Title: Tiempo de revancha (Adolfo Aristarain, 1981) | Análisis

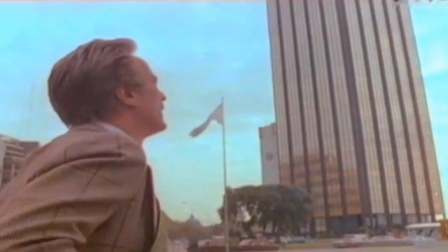Los edificios, estos rascacielos de Puerto Madero representan, por supuesto, a las corporaciones, el capitalismo, el dinero. y Pedro los mira desde abajo hacia arriba,
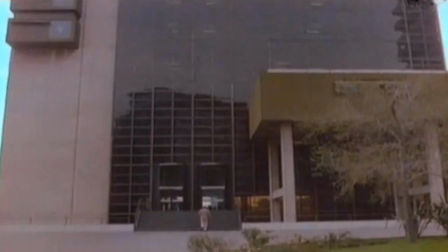son estas figuras imponentes que son estos rascacielos y fíjense por ejemplo en esta escena como lo vemos a Pedro bien chiquitito, me parece excelente esta toma el ser humano es una hormiga al
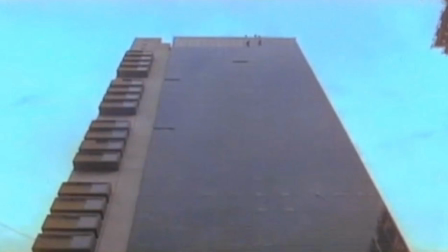lado de estos edificios inmensos que van realmente hasta el cielo y la cámara al tener este ángulo desde abajo hacia arriba enfatiza y nos hace sentir incluso a nosotros como espectadores muy chiquititos e insignificantes en comparación con estos grandes edificios.
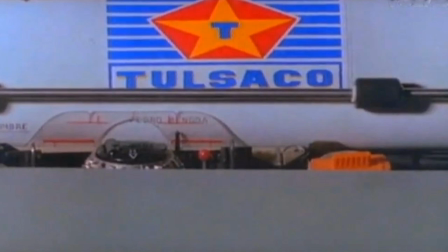Después van a ver que la empresa se llama Tulsaco y los que han visto un lugar en el mundo la recordarán porque es exactamente la misma empresa que representa, es el arquetipo de alguna manera de la empresa transnacional, de estas empresas globales,
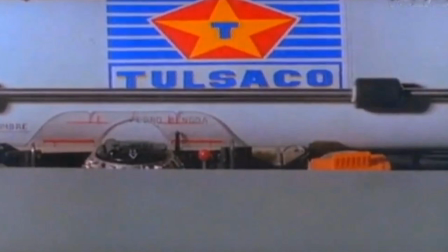así que tenemos en este caso el nombre de Tulzaco y es la misma empresa para la que en este caso empieza a trabajar Pedro, la empresa representa para Pedro el dinero, él en este momento ya no es más político, dice yo estoy acá simplemente Tulzaco paga y yo hago el trabajo que me piden,
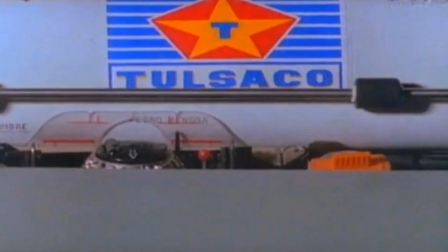no quiero problemas y ese es uno de los problemas que tiene justamente con su padre,
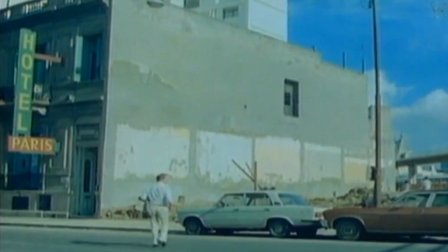él dice tengo que vivir, Y en contraste con estos edificios, hablando del padre, después vemos la casa donde vive, o el lugar donde está viviendo, la habitación donde está viviendo el padre de Pedro.
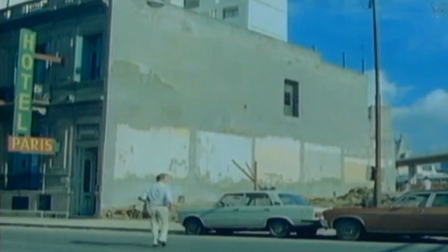Vive en este hotel, pueden ver acá que es realmente no muy lindo este lugar, muy básico, vemos la pared de la medianera, todo esto.
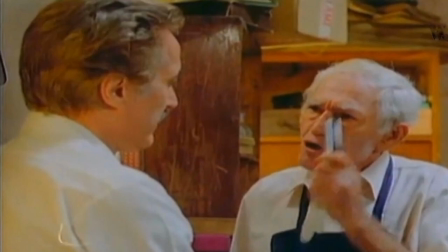Y el padre le reprocha el hecho de que de alguna manera él se está vendiendo, ¿no? pero él dice, bueno, yo tengo que vivir y en esta conversación con el padre me gusta mucho porque no solo está la idea de que el padre lo está reprochando por,
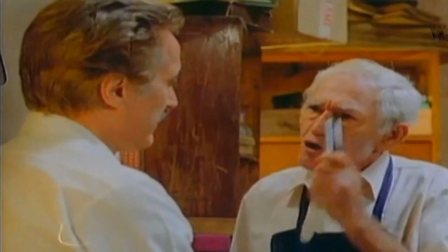en cierto sentido, ir contra sus propios ideales de otra época pero también hay mucha ironía en esta conversación y en otras conversaciones que tiene Pedro si saben buscar esta ironía por ejemplo,
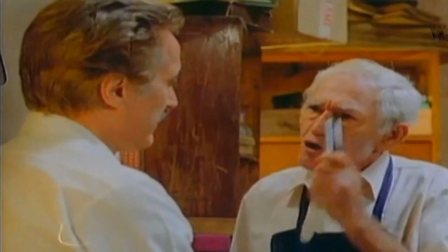Pedro dice, mejor dicho, a Pedro le dicen algún día te van a provocar y vas a decir lo que no se puede decir y estamos por supuesto en una película en que el tipo se auto impone el silencio y también esta otra idea, por ahí cuando me toque hablar ya no piense igual que antes la película de esta manera
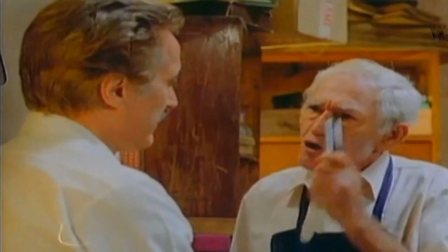está cargada de ironía en estos momentos cuando hablan del silencio y esta conversación con el padre entonces el padre le trata de recordar a él quién
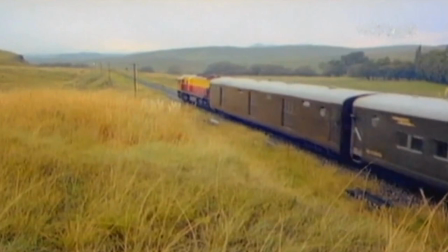era realmente después también tenemos algo que van a reconocer o que van a ver como un eco luego Llegó muchos años después, una década después, en la película Un lugar en el mundo, que es la imagen del tren.
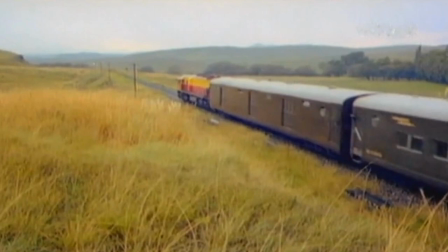El tren en esa otra película y en esta también representa el progreso. El tren es una imagen poética típica para representar el progreso.
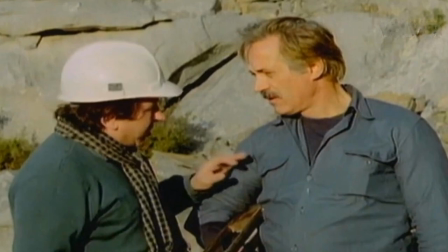Como les decía antes, él, Pedro, estaba involucrado políticamente, pero ahora ya no. Y cuando se encuentra con Bruno entonces tiene este recuerdo del pasado, casi se podría decir un fantasma del pasado, que viene a involucrarlo nuevamente,
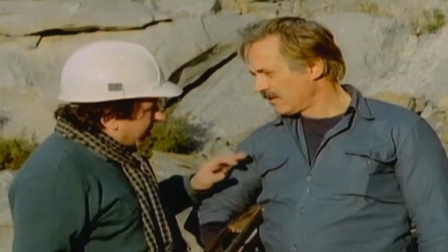en este caso en una cuestión que están tratando simplemente de hacerle un caño al capitalismo, en este caso ganarle a la empresa. Bruno viene con esta idea que él ha tenido, le explica todo a Pedro, Pedro es un tipo que normalmente en este caso ya no anda con cosas así,
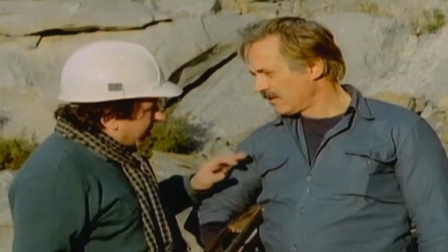pero en este caso lo piensa nuevamente porque aparece este amigo que lo convence.
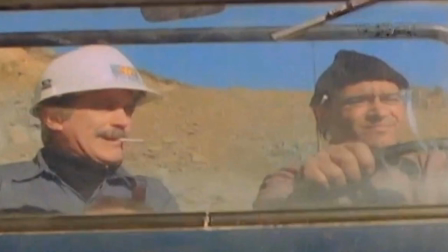También es importante, y me pareció a mí una cuestión digna de recordar, la conversación que Pedro tiene con este personaje cuando están en la camioneta. El personaje este se llama El Golo, ¿no? Y Pedro le dice, a los indios les fue peor.
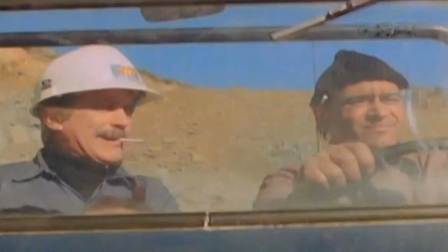Y él dice, yo no soy indio, yo soy El Golo.